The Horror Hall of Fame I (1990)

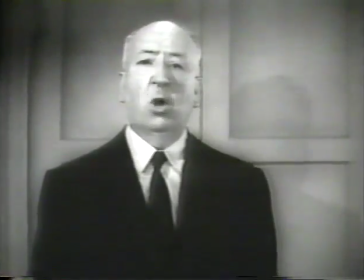After all, being dominated by an almost maniacal woman was enough to drive anyone to the extreme of,
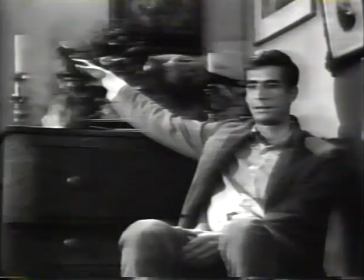well, let's go in. Well, I run the office,
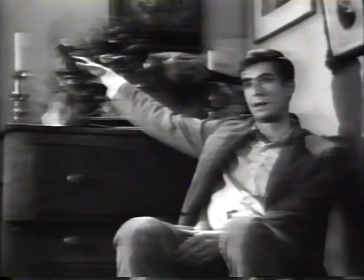and tend the cabins and grounds, and do little errands for my mother, the ones she allows I might be capable of doing.
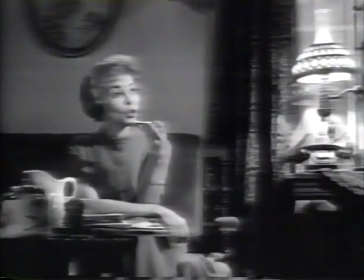And do you go out with friends?
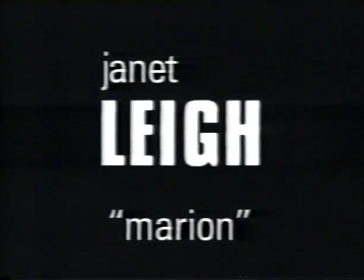Well, a boy's best friend is his mother.
I love the scene in Norman's parlor. There was such symbolism in that scene. And what was to be was all there.
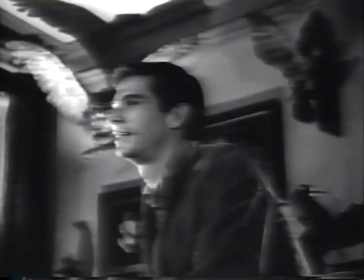And yet,
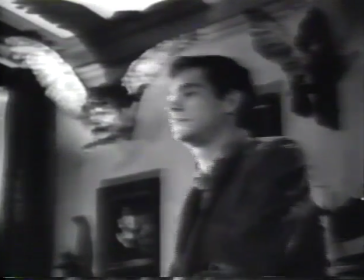the words were so that you weren't sure that maybe there wasn't going to be something between the two.
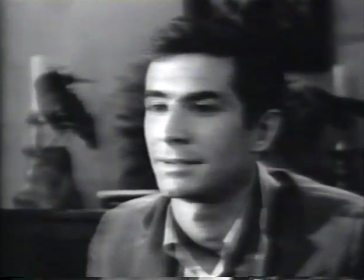It's not as if she were a maniac, a raving thing.
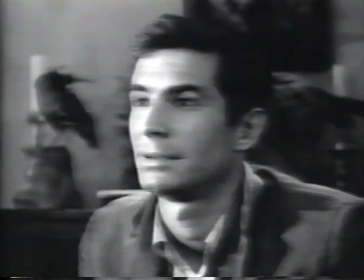She just goes a little mad sometimes.
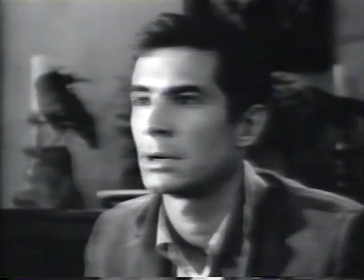We all go a little mad sometimes.
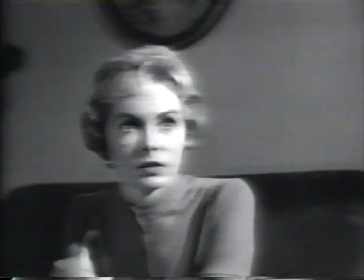Haven't you?
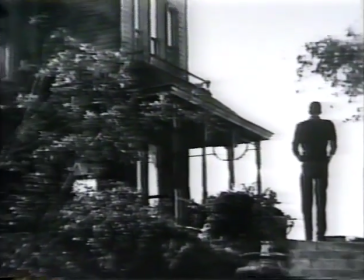Hitchcock planned Psycho to be shot in just 36 days on the meticulously tight budget of only $800,000.
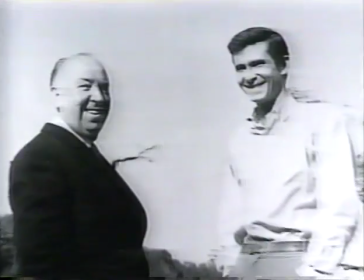He slashed costs by filming in black and white, avoiding glamorous, expensive locations, and using the crew from his hit TV series.
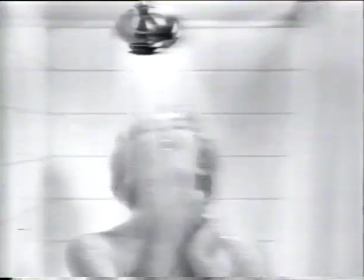But when it came to Psycho's startling shower scene, even his closest associates thought he'd gone a little mad. Psycho is a very controversial movie. There are many reasons for that.
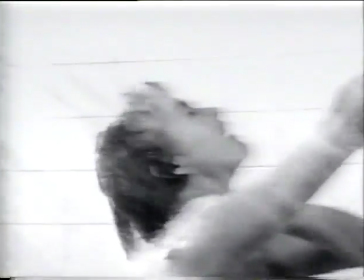The fact that a major star, Janet Leigh, was murdered in the film a third of the way through the movie was completely disorienting to audiences.
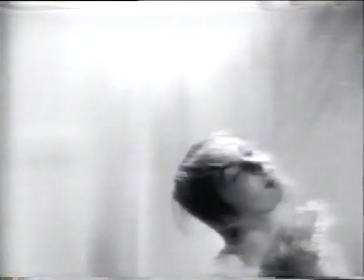Also, the way she was killed, there's a tremendous suggestion of nudity and extreme violence as well.
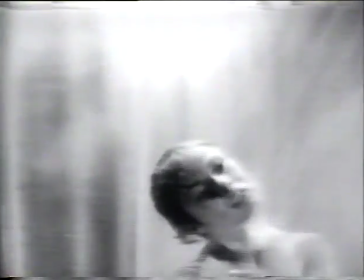You really don't see anything, but your mind plays enormous tricks on you, and that's what Hitchcock bargained on,
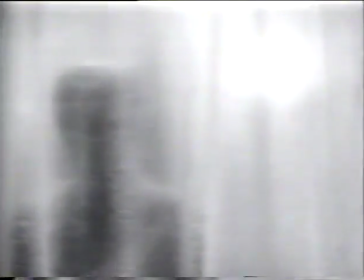that an audience's imagination was stronger than anything, and that's what happened. He said he wanted to do something on the screen to shock the people,
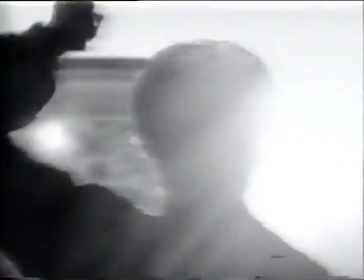but yet not show the knife penetrating or the body or anything like that.
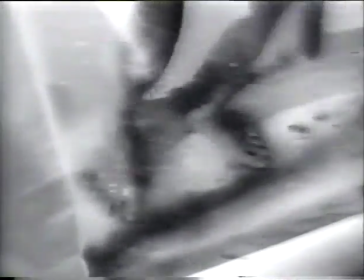So he laid this out in cuts, and it now has become one of the famous sequences in motion pictures.
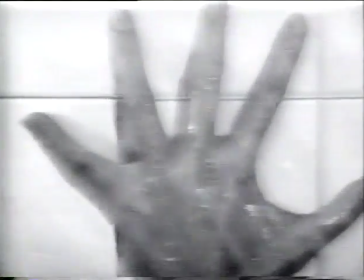And we shot in this shower scene for a whole week on this 30-some day schedule.
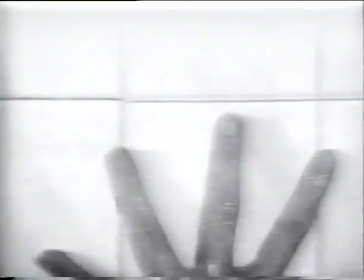We spent over 5 days just shooting the shower scene.
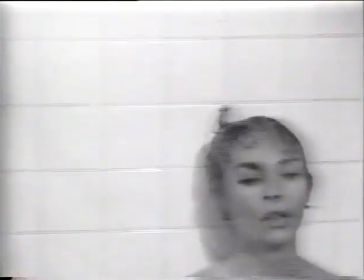And it was, well, to this day, I look back on it and I can almost remember every day of it. It was a great experience. Well, Hitchcock in the shower scene knew exactly what he wanted for blood.
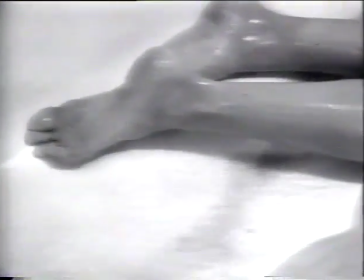Shasta had just come out with chocolate syrup that you could squirt in a plastic bottle, revolutionary for its day. And he said that's what he wanted. I think another anecdote that people find amusing about Psycho is what Hitchcock used for the sound of the knife entering Janet Leigh's body in that shower scene. And his sound man, knowing what a perfectionist he was, had this table set up with every kind of melon one could imagine, Crenshaws and honeydews and watermelons. And Hitchcock just sat in a chair with his arms folded very, very stoically and listened with his eyes closed as this man went down the row, stabbing each melon one by one. And Hitchcock, at the end of the session, intoned very quietly, cassava, and that was the sound that he had in his head of what a body sounded like being stabbed by a butcher knife.
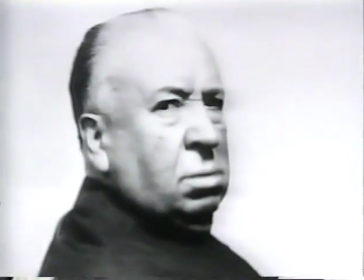Hitchcock relished the fact that Psycho's other sadistic set piece was shot in the same studio where Lon Chaney,
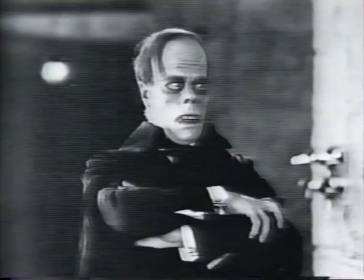the master of silent screen horror, had made his chilling entrance as the Phantom of the Opera.
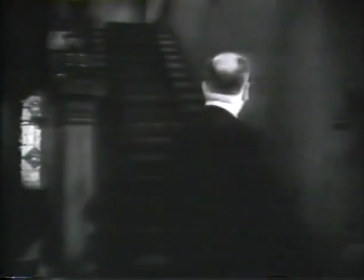Now, it was at the top of these stairs that the second murder took place.
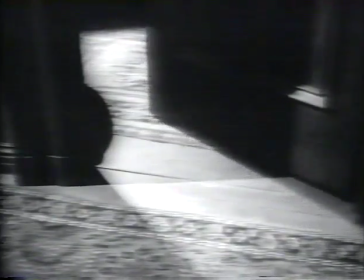She came out of the door there and met the victim at the top.